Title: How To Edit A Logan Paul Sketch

It's a really important discipline to get where you adjust the track to what you want it to be, not what the track is.
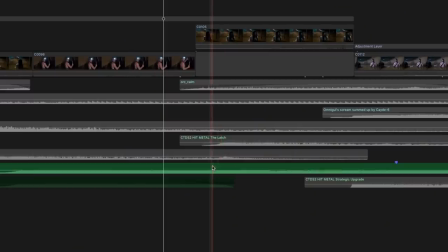I wanted this sequence to be slightly fast, but the track was kind of slow. So I cut out two bars of the track so it plays out faster. I recommend you look at musical tracks not as a singular piece of entity, but as multiple different sound effects. This musical track is an entire sound library itself.
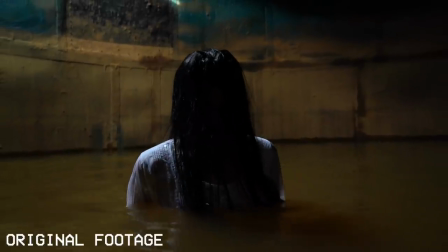When they were filming it, they didn't actually intend to have the light be part of the reveal.
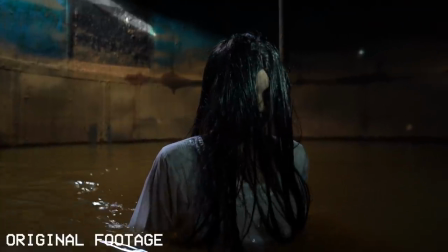They initially wanted the shot to start after she's already been lit.
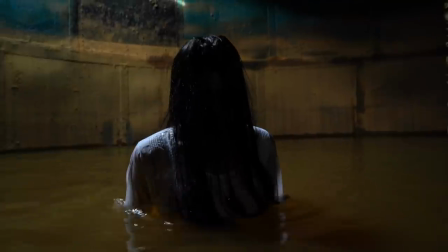I didn't know that, and I instead interpreted that light to therefore be a scary reveal.
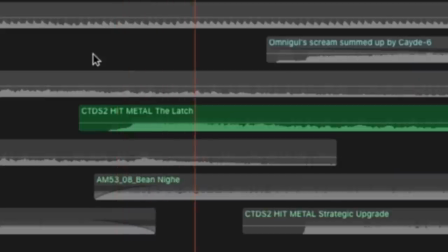But then of course, on top of that I added in a just a really hit on that light reveal.
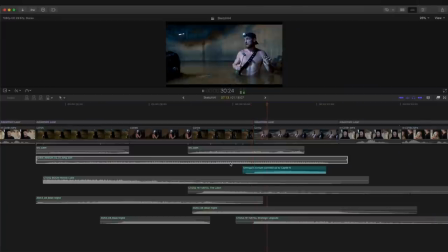This is the most important thing I want to touch on. I don't know how to make that sound effect. I want to give you one of my favorite quotes of all time. Always hire a lazy person because they'll find the quickest way to do it.
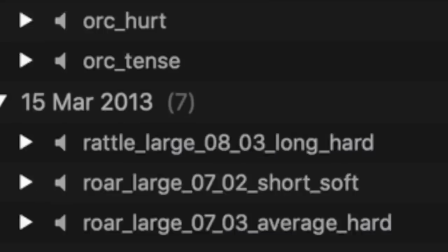I wanted a very scary scream type sound effect. And I knew in my library, even with the monster sound effects, nothing would work. And I genuinely did not know what to do.
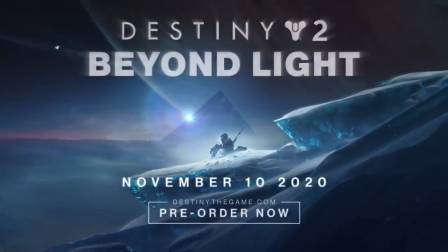And I got lazy and so I used a sound effect from a video game that I really enjoy called Destiny 2 and Borrowed their sound effect Moving on, okay good. That's the highlight of that sequence. What's next?
She grabbed me. She grabbed you? Yes. What do you mean she grabbed you?
There's something really effective in the comedy the editing interrupts Josie's statement.
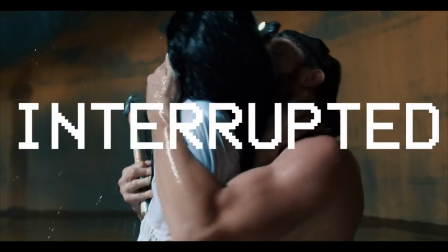What do you mean she grabbed you? Ah, shit.
I'm struggling to describe the comedy here. There's something very funny about the fact that the editing interrupts Josie. Ah, but I can't find the words as to why. And this is what I mean to what I said earlier. My experiences have taught me how to make it effective, but I genuinely cannot find the words as to why. But it feels funny. If someone has a much better understanding of comedy as to why that's funnier, please let me know in the comments. Moving on, here's this short sequence. Let's just give this a quick look.
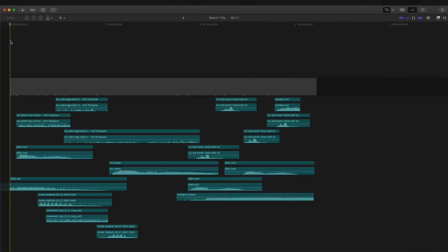So I actually created a compound clip. It's just a collection of all of the sounds I used. I went a little bit overboard. Let's break that down. First of all, they're in a wet environment, so a bit of slime work. Kind of continued that sound with some alien egg hatches.
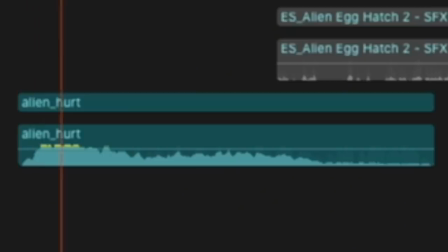I also wanted to make her sound more like a monster. And a purring type sound effect.
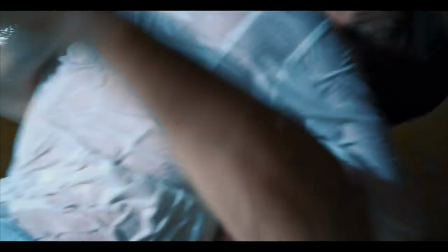This is kind of oddly sexual. I also wanted to enhance the slaps. and so I put in some punch sound effects. And of course, clearly I spent too long on this bit. Got bored, wanted to move on and just throw in that video game sound effect again. All of those sounds together, create. Now the joke of this sketch is subverting the expectation of what a ghost will do to you.
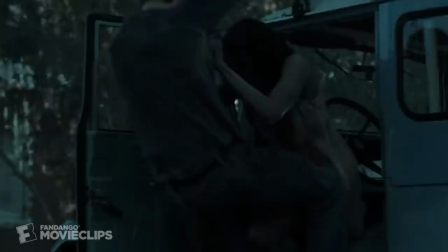The joke is the ghost wants to get it on with Logan rather than kill him. So it's a comedic satirical commentary on horror tropes. Now I wanted to emphasize that joke and the best way to do that is with the power of three. The number three is so optimized because it gives you the least amount of information you need to present a pattern.
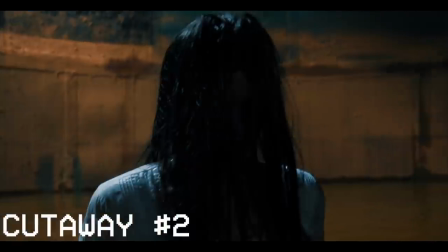In this case, the pattern is the first cutaway presenting the story. The second cutaway establishes the pattern and the rhythm of the story. And the fact that those two cutaways are presented in common horror movie tropes also sets this joke up. The pattern has been established. And by establishing that pattern, we can now break it with the joke that this is not a horror movie,
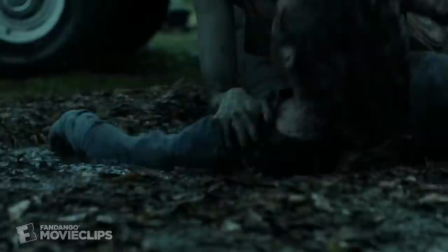but a comedy. with the ghost suddenly making out with Logan rather than trying to kill him. In fact, we used the power of three twice. Using the power of three as comedy is so effective. It was the next joke. One, we have the reveal of the new ghost.
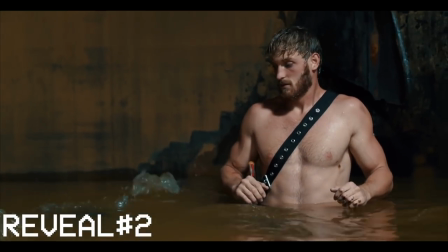Two, we have them going underneath the water. And then three, really intense stuff. That joke would not have worked as well if the pattern was not established. Now, on top of that, there are two other really interesting things about this entire sequence. One, they filmed the horror sequence quite a while ago, but when Logan gave me the footage and told me to edit it, he had not even filmed any of the bedroom footage. But of course, I still needed to structure this project. So what did I do? I went, fuck it, and filmed it myself.
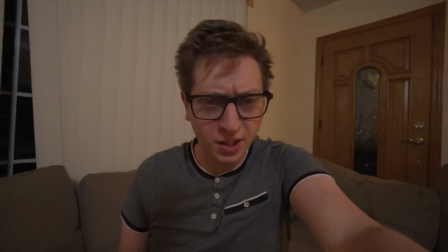Alright babe, I gotta tell you something. What is it? Okay, this is gonna sound so stupid, but the other day I was fixing that hole in the wall.
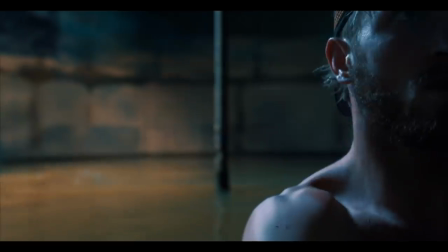When all of a sudden, I felt a presence.
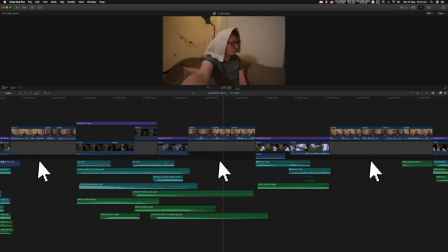Because I filmed there, I now had these placeholders to help me better imagine what the final product is going to be. The other interesting moment about this entire sequence is there's a deleted scene. After the two ghosts go down on Logan, it cuts to this line.
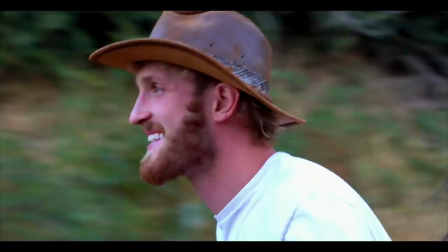So then what happened? Nothing really.
Was originally meant to set up this scene.
Are you dreaming of love soon? Baby, I am so sorry.
Yeah, that's a kind of funny scene. But after we gave it some thought, me and Logan decided to cut that joke entirely.
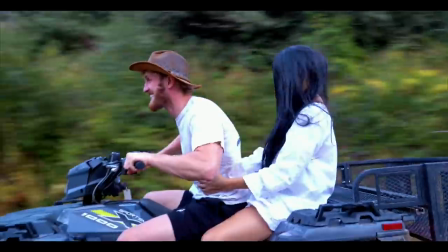We didn't feel like this joke added enough value to justify its presence. It slowed down the entire sketch. And not to mention, again, bringing back the power of free.
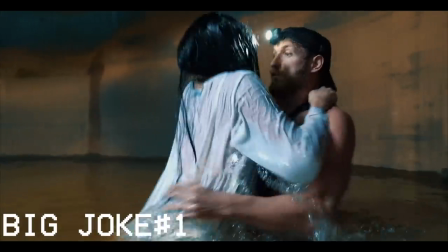What were the two big reveal jokes? The first big joke reveal was the ghost making out with Logan.
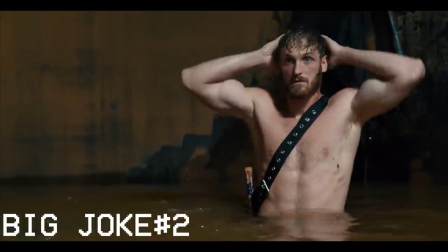The second big comedic reveal was the two ghosts going down on Logan. And because we've had a consistent pattern of language of the power of three, you will be anticipating what the third joke is. And so that was the punchline. That was the punchline. It sucked. So we cut it. Out. It's gone. And so by removing it, the final reveal, which was this.
Because I actually have something to tell you too.
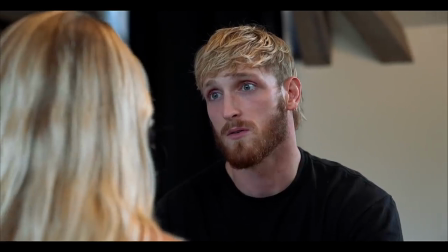What do you mean?
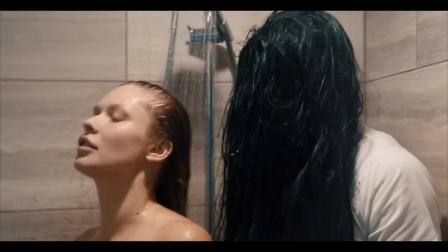That became the punchline. Whereas prior, that was the fourth joke and it wouldn't have landed as well.
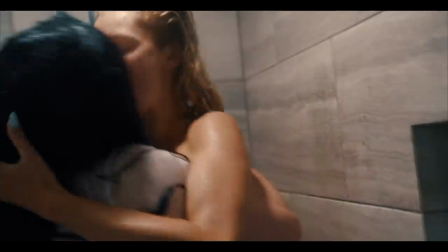And this reveal then being the third one makes this punchline far more effective than the not as strong punchline that Logan and the ghost were dating. Made the entire sketch far more focused and condensed, significantly comedically effective. Okay, so that pretty much summarizes my breakdown of this sketch. This is a new channel and I'm experimenting of what type of content I want to create. This was really quite fun for me, but of course I'm making this for you. if you enjoyed this, let me know. If there is another piece of content I've made that you want me to break down, tell me what it is. I feel like I don't really wanna hang around much more in this video. So thank you for watching and I'll see you next time.